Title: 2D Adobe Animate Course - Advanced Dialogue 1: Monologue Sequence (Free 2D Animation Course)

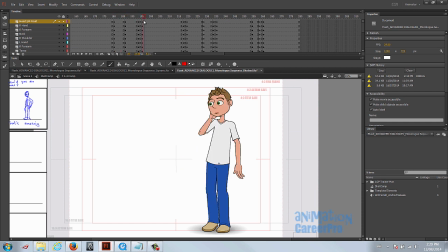495s
This the right arm comes out for a gesture, and it also kind of doubles as an anticipation for this pose, this sort of wondering pose. So you can see he switches from a C curve, this C curve, into the opposite C curve.
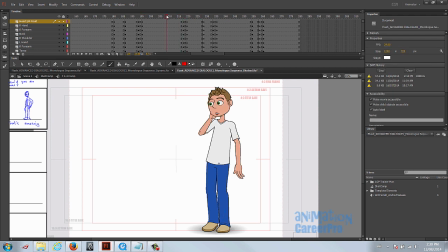512s Actually, I'm not even mad.
And then he kind of says, "That's actually I'm not even mad." So it's like he's starting to say that's actually something, but then he just changes it and says, "I do that a lot too," as you noticed. My mouth's moving faster than my mind, so I give him a little accent when he starts to say this actually, and then he changes his mind to saying, "I'm not even mad."
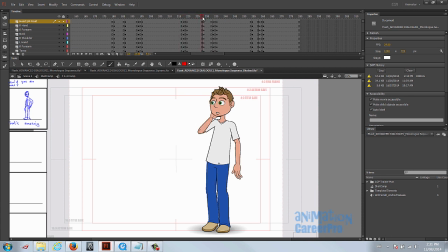530s Actually, I'm not even mad.
Notice I posed them right on the A in mad, right on the vowel. So I give him an anticipation here, just a small anticipation back. Notice I move the arm too. You want to avoid having the character look too stiff.
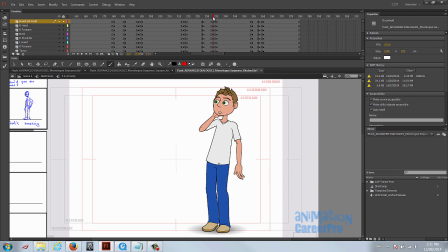543s
So even when you accent or do a small movement for an anticipation or an accent, you want to move most of the parts. And then I'm going to then this anticipation, or sorry, this main pose for mad. You can see it over here.
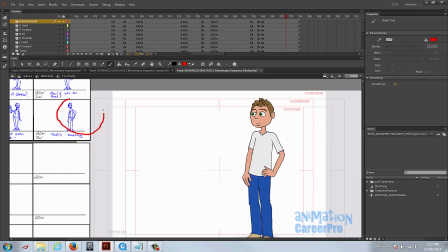558s
And then he says, "That's amazing." And you can see I got that last pose here too. And then I anticipated that as well.
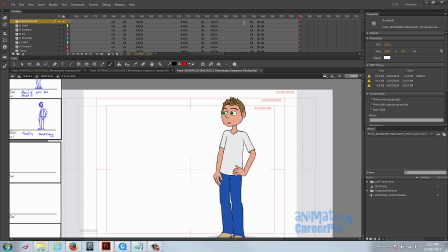565s
So now we'll refine this.
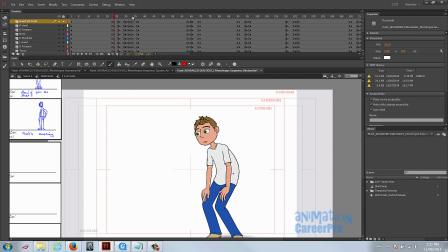567s
So one little note about refining, I know in some of the previous classes I put in some of the cushioning at the refining stage, but if you want to, you really can. If you want to do a really good blocking pass and get it really close to being finished, you can add your cushioning and easing in with your blocking.
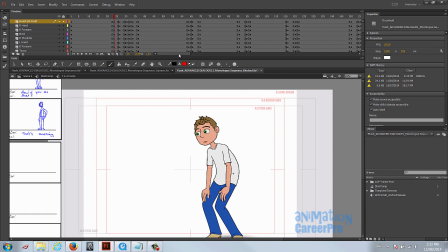584s
I just save it for it's my preference to save it for the refining stage. Alright, so first thing we're going to do is just tween everything.
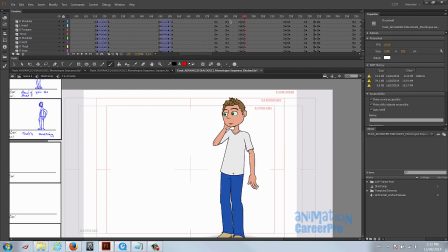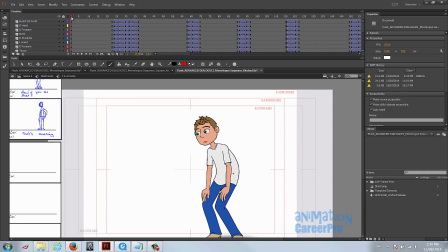610s
Alright, so I got everything tweened. Let's watch it and see what we came out with.
You pooped in the refrigerator.
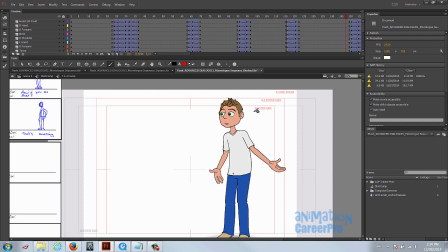618s And you ate a whole wheel of cheese? How'd you do that? It's actually, I'm not even mad. It's amazing.
Okay, so that doesn't look too bad actually. We're going to make some fine adjustments. When we're ready to finalize it, then I'll go through and fix the lip sync.
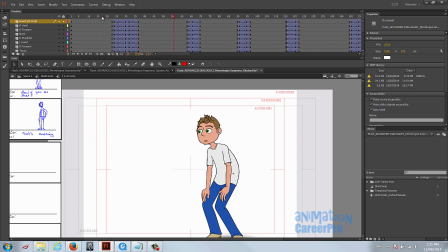634s
Okay, so let's start with the first move. You pooped in the refrigerator. So now I'm thinking about the contrast between fast and slow movements.
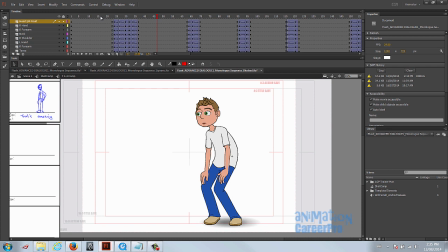642s
We're going to have some movements fast and some movements slower, and where it's appropriate to do so. So I think that we can tighten this up a little bit.
You pooped in the refrigerator.
Give this movement a little bit more energy.
You pooped in the refrigerator.
So for the antic and pooped, I think we can have him pop up a little faster.
You pooped in the refrigerator.
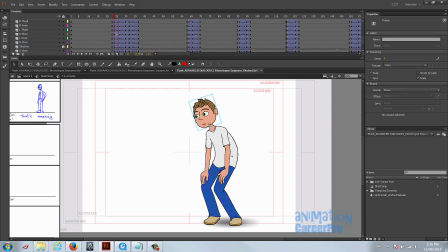661s
And actually we can have him anticipate a little slower. So I'm going to bring this first pose back a little bit, just to create more in-betweens so that the movement is slower. Bring it back 2 frames. Hopefully it doesn't cause any breakage in the joints.
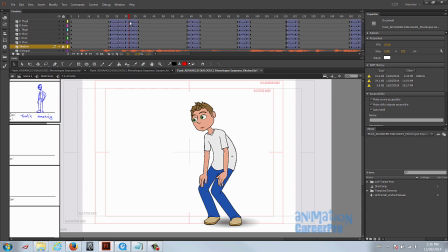674s
And there's a nice ease there. This is a hold. Okay, so we'll do that in 1 frame. Between this pose and this pose, it's where he pops up into his overshoot. Let's have that happen a little quicker. Alright, so we'll shift that over to the right a little bit, or to the left.
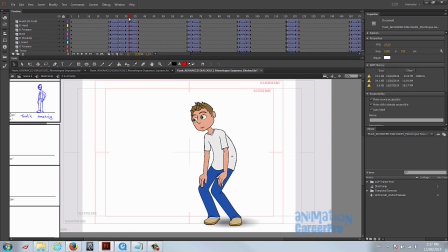693s
Okay, so now there's no in-betweens between our anticipation pose and the overshoot. Let's see how that looks.
You pooped in the refrigerator.
I'm just going to undo that change, take another look at it.
You pooped in the refrigerator.
Actually, I think I like it better with 2 frames, so we're going to leave it like
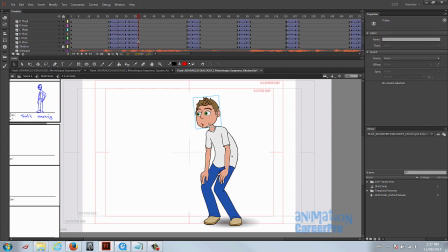711s
that. And I think we can actually increase the amount of in-betweens for our settle. So we'll slide this last pose over a little bit. Also remember to offset some of the parts of his body. I don't think it's necessary here, but I think what we can do is use Flash's ease function for this settle.
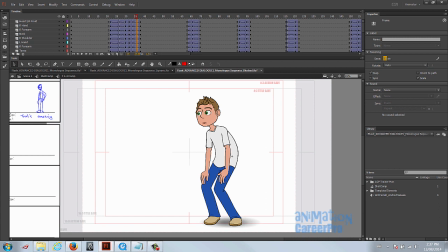729s
And we'll go to the properties, increase it to 100. Also what we could do here, in this area where he goes into his anticipation pose, we can put another ease favoring the first pose.